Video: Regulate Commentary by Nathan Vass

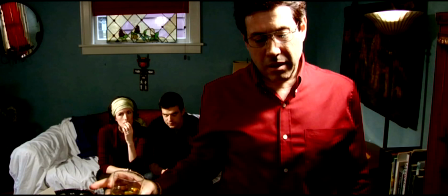The equivalent, I guess, would be in Michael Mann. He had, for collateral, having Tom Cruise learn how to do all these tactical weapons training, assassin, you know, training with guns and stuff that he doesn't even use in the movie.
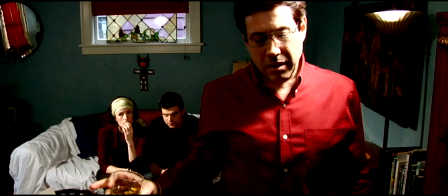Same thing with Mark Ruffalo, also in that film, was similarly trained on a bunch of police detective stuff that his character never does. But Mann justified that in the sense of, you know, it's so that Mark Ruffalo can walk in a certain walk and
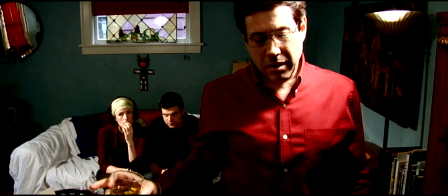know how to do things and have that emotional truth be there in his performance. Michael Mann is highly regarded across the pond, as it were. He trained in London, and maybe he's regarded much more as an auteur over there in a way that he isn't over here.
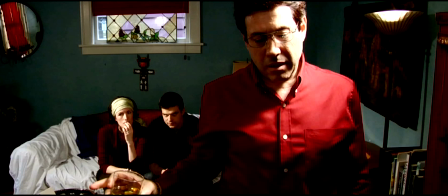Not sure why, maybe because his stuff is steeped a little more heavily in genre than more regularly revered auteurs over here stateside. Over there, he's got antecedents like Melville and actually Louis Maul, for reasons we can talk about later.
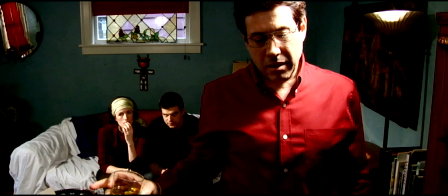But I guess here, you know, there's Peckinpah and other people. Scorsese would be an obvious example. I'm not sure why people don't revere Michael Mann here in the States. He is, there's a lot you can learn from, especially because of his tendency towards interior or introspective characters,
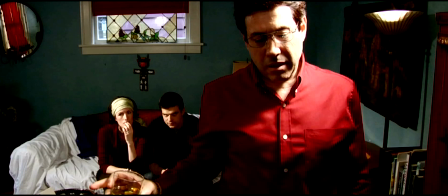necessitating emphasis on composition and translating ideas through images rather than words in the tradition of pure cinema.
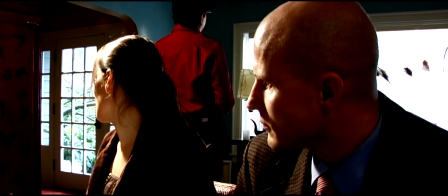So I'm not expecting the audience to sympathize with John here. uh, for this film, I mean, as a whole.
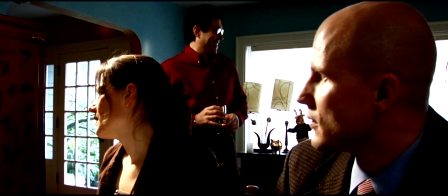He, um, briefly, I want to, he jokes, he's joking about Basharat DeLuca. That is a reference to some stuff that got cut out. I like to think it still holds in this scene because he's trying to make a joke that nobody in the room finds funny. We, it's impossible for us to find it funny because we no longer know what it's referring to.
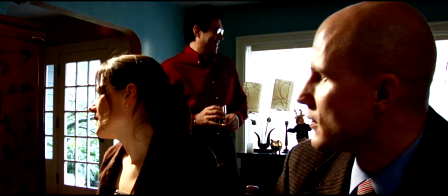We've cut out the scene, uh, from which it stems. And, uh, I hope that's okay. It's a little disorienting, but then so is much of the rest of this on first viewing. I like art that reveals itself slowly,
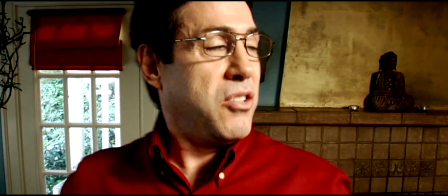and I'm not trying to sit here and say that, you know, this movie is a friggin' masterpiece,
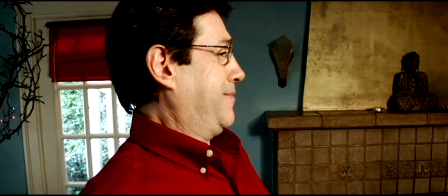but I do want to share that it's designed to be taken in more than once.
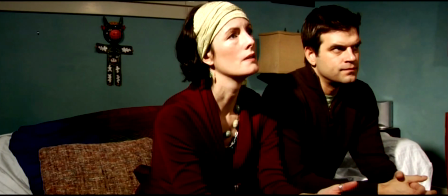And in my photography, I like to create photos that people want to look at, you know, for more than five seconds.
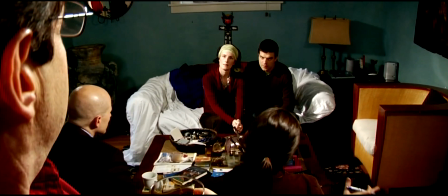And similarly, the idea is the same for films. You know, you want to make something people, for some reason or another, want to come back to.
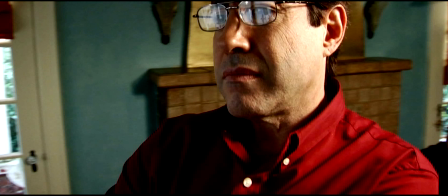Going back to John being a sympathetic character, so obviously he is not a sympathetic character by and large, but when he's standing up here by himself, I hope we can tell that he's hurt. He feels out of place. There was a time when he was in love with this woman, and vice versa.
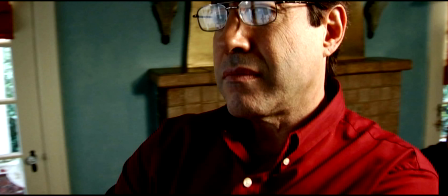And he probably used to tell her these highfalutin intellectual jokes that were a source of amusement for both of them. And here he is, hurting. And this is one of those things where, you know, the bad guy thinks he's the good guy.
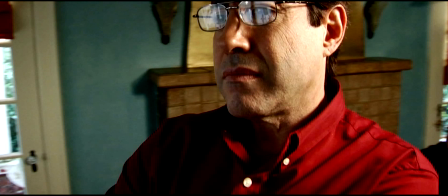And from his perspective, he's the good guy. and who are these people who have turned on him so and he's lost his daughter he's uh he's lost his uh his family as a whole and he's been replaced by this you know newer and better sort of version b with this good looking guy
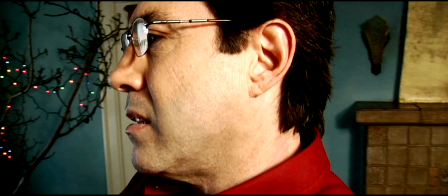over there uh played by ryan um and that's why we spend time over here with john in the other corner of the room with the camera even though he's not saying anything and there's more dialogue happening over there i want us to not entirely hate this guy I want us to recognize that
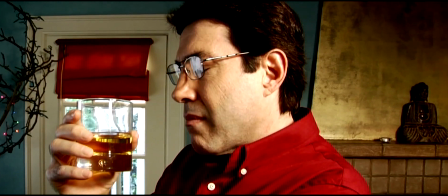there is some emotion buried underneath this thick facade which he presents.
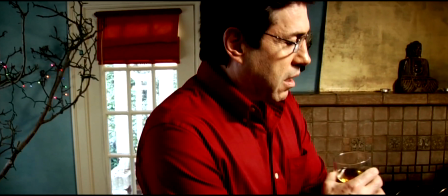And here he comes back trying to hurt others to cover up his own pain.
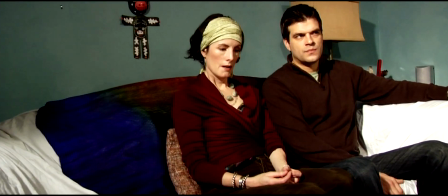And he's sort of twisting the knife here. I don't know if he expects Ryan to react physically.